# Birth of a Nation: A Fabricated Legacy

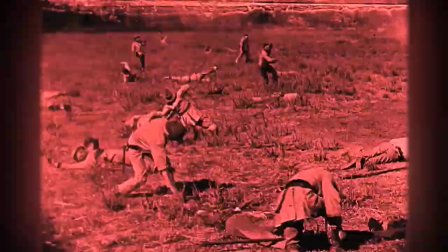747s
Naturally, it's all a bunch of Confederate cope, but it served as a means of post hoc justifying the Confederate cause as righteous,
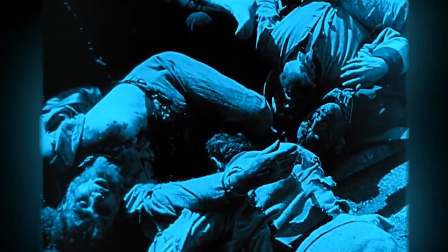755s
just, and with divine favour.
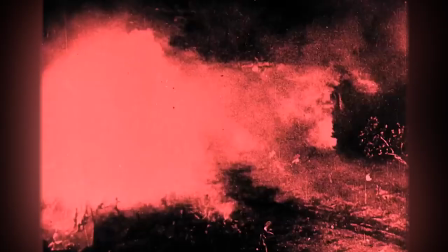757s
It's no longer a contemptuous failure of traitor states, but the South defending and dying for what has always been and will always be their freedoms.
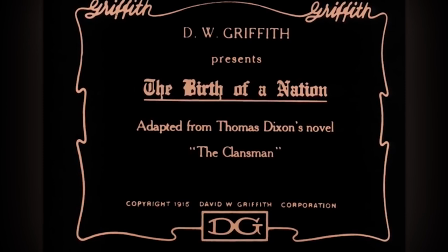766s
But how does one legitimise this cause in the face of such devastating failure? Well, now I need to delve into the book series that Birth of a Nation is based on.
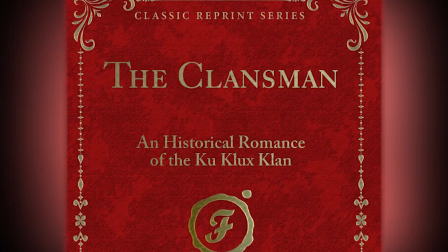775s
The film is based on the 1906 book titled The Klansman, which you're probably already aware of if you have so much as a passing knowledge of the film.
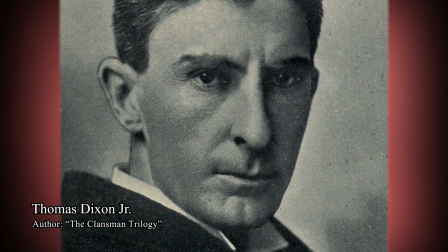783s
What's interesting here is that Thomas Dixon, the book's author, inserted his own ancestry into the foundation of this fictionalized clan.
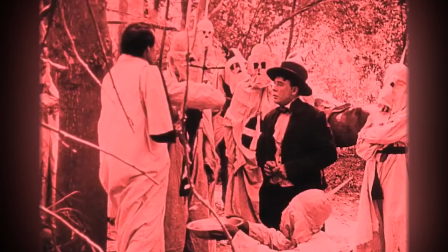791s
Dixon had Scottish heritage and drew on that for the imagery of a burning cross used by the clan to rally their troops.
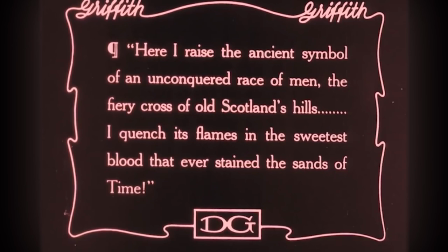798s
This is a reference to the Scottish clans of old who would do the same in times of war to rally together against a larger threat. Again, on a surface level it just sounds like an author drawing from their own experiences and knowledge for world building but on a deeper,
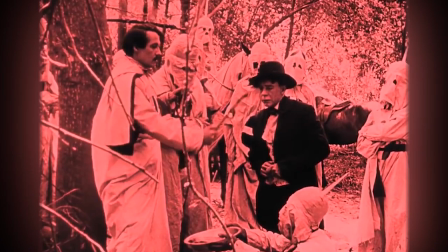811s
rhetorical level it serves an additional purpose. Dixon is drawing a connection between the historical Scottish tribes and the Ku Klux Klan.
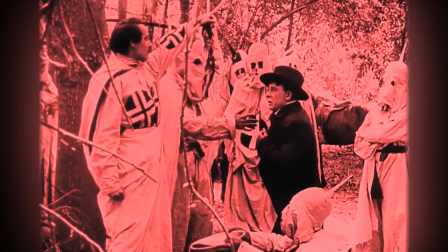820s
In choosing proven historical acts to do this, he retroactively applies the legacy of old Scotland to that of the Klan,
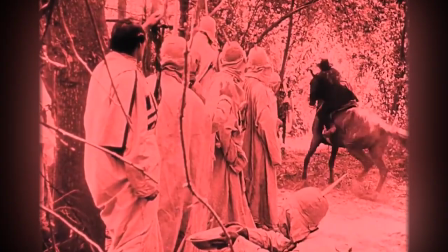827s
artificially inserting pre-established tradition into the very foundation of the Klan.
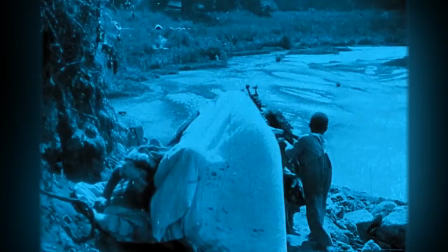832s
Without this parallel, the Klan is just something Ben Cameron conceives when he sees white children scaring off black children by
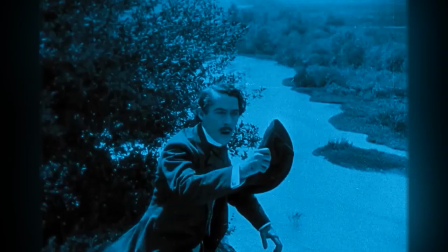838s
wearing a white bedsheet in a scene so on the nose it would fit into any modern-day biopic.
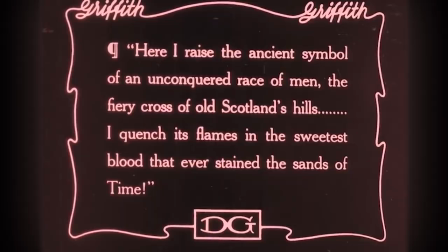843s
But with this additional thread tying the clan to establish historical practice,
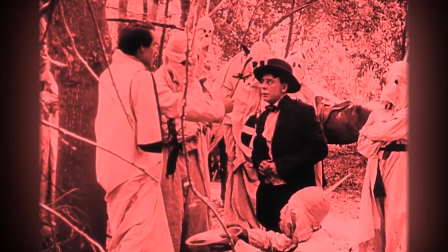848s
it justifies the existence of the clan as the continuation of some long-running tradition.
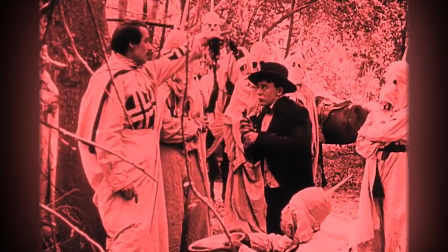853s
The fight against oppression, invaders, and the unity of a country's true people.
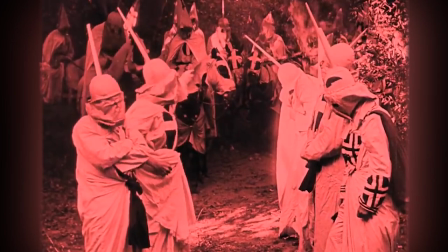859s
It's the same for the heavy Christian imagery used in this scene.
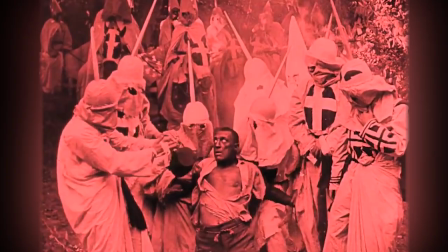862s
It is fundamentally a means of providing the confederate cause with more legitimacy across history than it's actually deserving of.
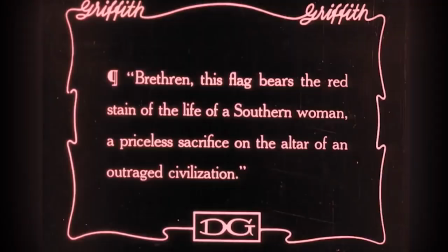869s
Artificial tradition, a manufactured legacy that places clan,
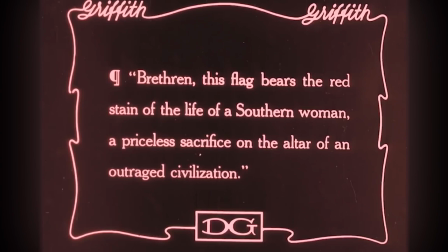874s
justice and retribution alongside that of Christianity and the wrath of God himself, interwoven with all Anglo-Saxon history.
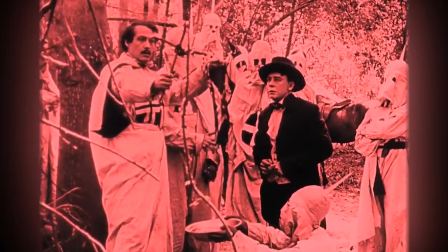882s
This film, as well as providing narrative justification for the existence of the clan, also says something more with the choices it makes.
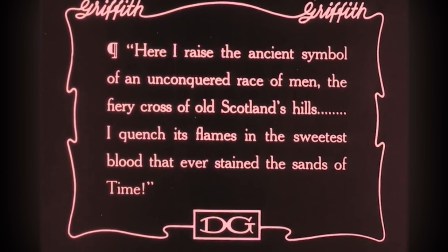890s
It isn't just an origin story of the Ku Klux clan but a manifesto on why the clan has always been justified and will always be justified and this is by design.
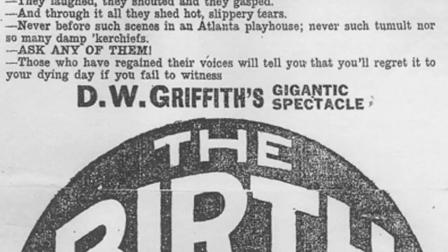901s
The bombardment of religious imagery, aesthetics and traditions is intentional and it worked.
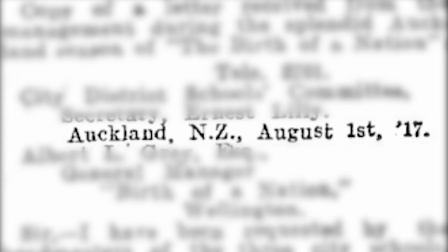907s
This film and by extension the ideology embedded within it were a huge success.
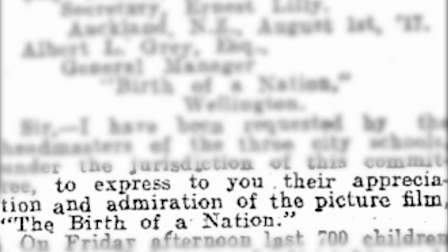912s
Its international release delayed by the first world war brought even more attention to the film and sympathy to its lost cause ideology.
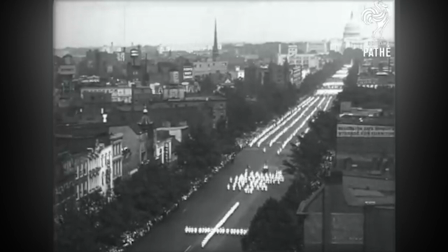919s
Across the country a resurgence of the clan. They paraded in the streets dressed in the white robes depicted in the movie, a cosplay that evolved into a uniform,
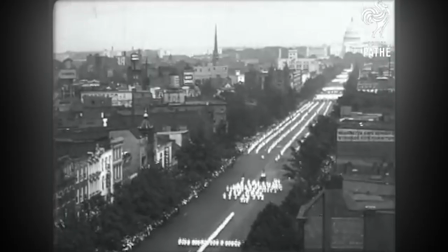928s
a uniform that evolved into an identity, that of the in-group opposed to everyone else,
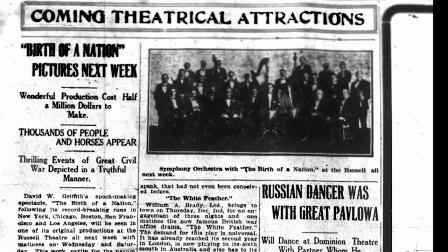934s
a uniform that united, justified and linked a racist ideology which, thanks to this film, was now canonised by religious imagery.
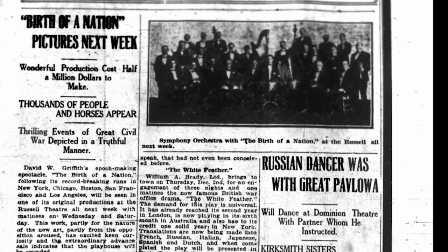942s
And there were other aspects of this film, not within the work itself but surrounding it which further served to legitimise it and manufacture a legacy of its ideals.
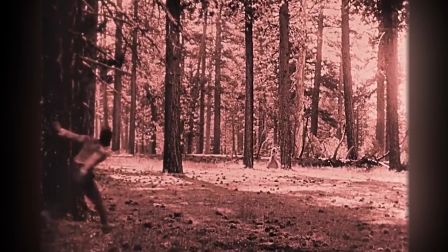950s
One such example I've not seen discussed too often is an event which occurred at one of the film's first screenings, during the chase scene with Flora and Gus.
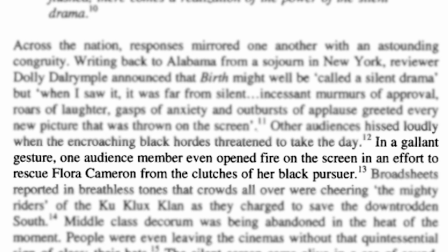958s
The myth goes that, during the chase scene, audiences were so impacted by what they saw that one viewer stood up,
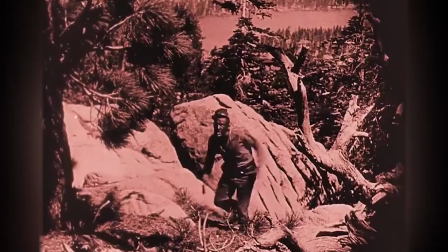964s
took out his gun and began shooting at the screen in an effort to save Flora. Now, did this actually happen?
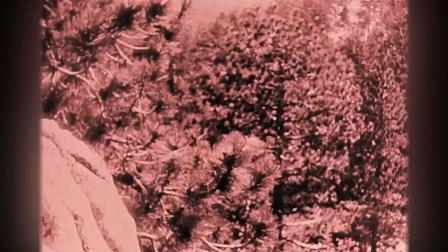970s
Well, probably not, but the myth's existence serves an important purpose.
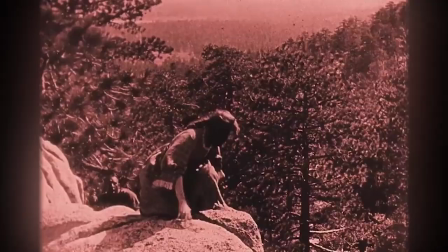974s
This story rings strikingly similar to that of audience reactions to one of the first motion pictures ever premiered, Arrival of a Train,
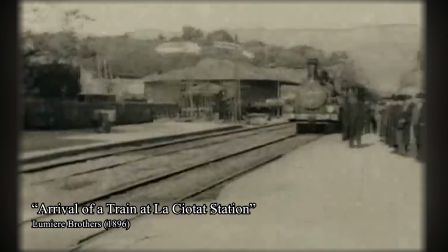983s
where they were said to be so terrified of the image of a train barrelling towards them that they up and fled the theatre for fear of the train crashing through the
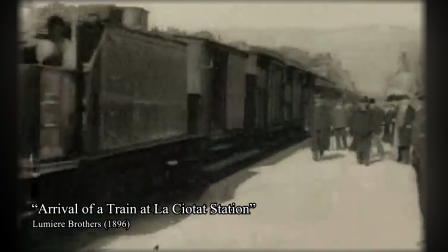990s
screen into the crowd spectating.